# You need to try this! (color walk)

Hey Claire, pick a color. Yellow.
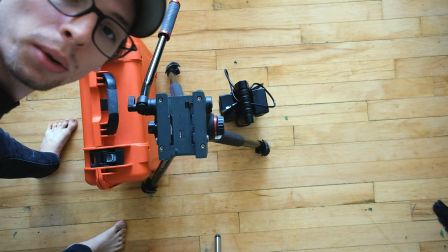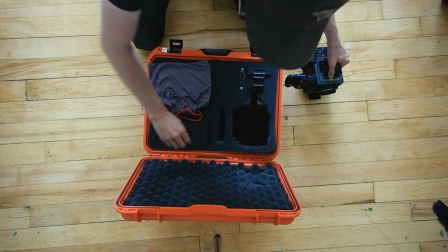We're doing that TikTok trend thing, but on YouTube, with a red.
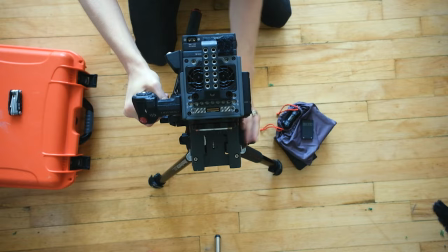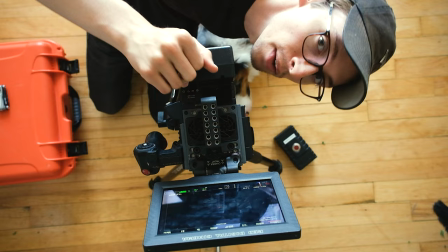I literally haven't turned this thing on for months. It's just been sitting in my closet.
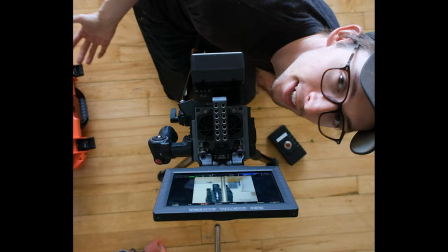I think it's time for a sensor calibration. And just for fun, I'm going to shoot this in 6x5 ratio, because why not? Sensor calibrations take forever. the question now is do I do this handheld or do I do it locked off on a tripod I think a tripod will look way cooler but it's going to be an absolute pain in the butt to lug around town on the flip side handheld being much easier might not look as cool but I'm lazy I'm gonna shoot handheld starting now
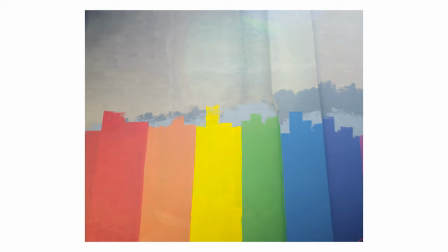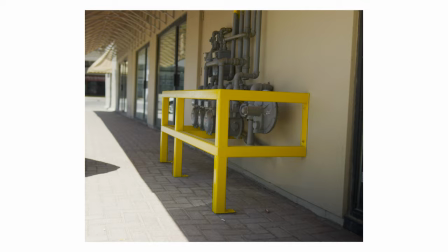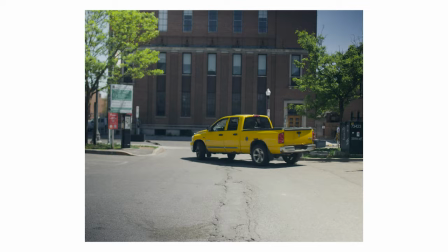and that's it what do you guys think I had some fun shooting this honestly I haven't touched my red in forever I forgot how much fun it is to shoot on and I also forgot how much your arm hurts after holding it for an hour. Clara actually made her own TikTok, because it is a TikTok trend. Now to think about it, it could have started on YouTube and then moved to TikTok. Anyways, doesn't matter. Clara made her own, if you want to check it out, you can click a link in the description. As of right now filming, I haven't actually looked at the footage, so I hope it looked good. Why don't we head back and take a look at some of that footage. First, proutines.
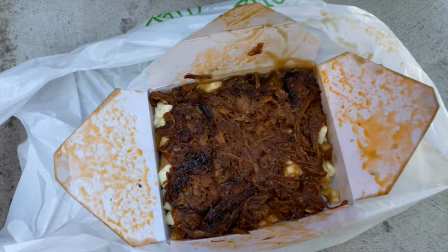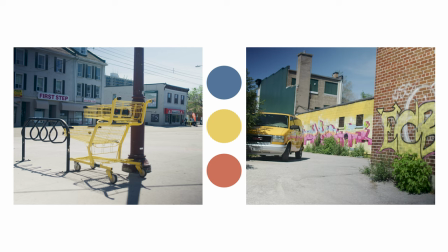Alright, let's talk about this video. The first thing I noticed when I looked at the footage on the computer is that yellow does not naturally pop, at least on camera. So I just did a simple lower saturation and then increased the yellows. Nothing crazy, I wanted this footage to look as natural as possible. The way I saw it is the way I wanted it in the video. And on top of that, I wanted to maximize my dynamic range. I shot this at like 1 p.m. on a bright sunny day. The sun was as bright as it possibly could have been. And there's a couple of solutions to that one. You can shoot with light or you can use bounces to help fill the subject. Or you can go the software route and shoot in HDR, which is exactly what I did.
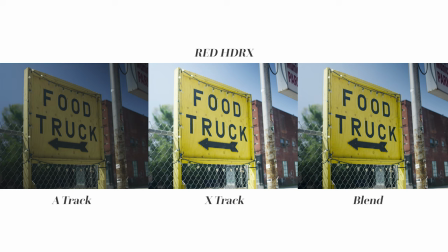I shot everything in RED's HDRX. What HDRX does, it'll take two ISO exposures and then in your editing software, you can blend between the two. And I pretty much just use that blend as an exposure slider. So if my shot's a little bit bright, I'll pull down the blend a little bit and then it's just kind of changing the balance of information that it's taking from each ISO. It's super helpful. In this case, I only did a two-stop exposure difference, but that was just enough to maintain all the information in the highlights. That being said, when you're shooting, you only see one of the exposures. So I would always lean on the brighter side, but in every case I was sort of exposing for the shadows and mid-tones And if the highlights were a little bit blown out, that was okay But at the same time I was looking at my waveform making sure that I wasn't actually blowing out those highlights But I pretty much just aimed to have those highlights pretty hot.
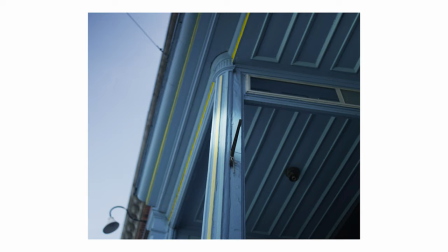Anyways enough of that nerd stuff What did you guys think of the 6 by 5 ratio? I thought it was pretty interesting Definitely just gives the video like a different look.
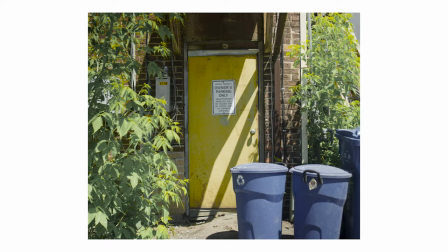I'll move my dirty dishes before I start filming. Yeah, I don't know I think it really just frames the shot well It kind of resembles like a print that you would put on like your wall that has a white border around it And it just adds to the style a little bit I do want to mention some of my favorite shots because there was a bunch that I really liked and some that I didn't really care for But regardless of how much I liked the shot I wanted
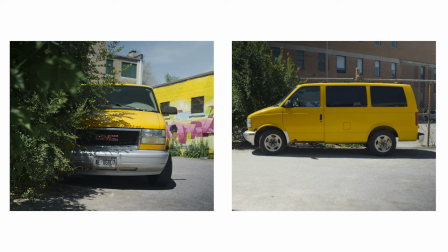to kind of include everything That's why a couple of the shots were the same subject I just wanted to reframe it but at the same time keep them both in there It kind of adds to that like analog like you get what you get sort of feel or mentality I really like the shopping cart. I just noticed the shopping cart is missing the handle. There's no handle on that shopping cart. In Canada, we have a grocery store called No Frills. It is completely yellow. I should have just walked down the street and got a shot of the entire building.
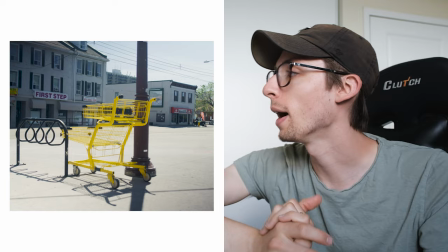The shopping cart is from No Frills. I don't know, I think just that yellow really pops on like the bland gray background and I think the shadows on the ground look really good. It just feels like a film photo, you know?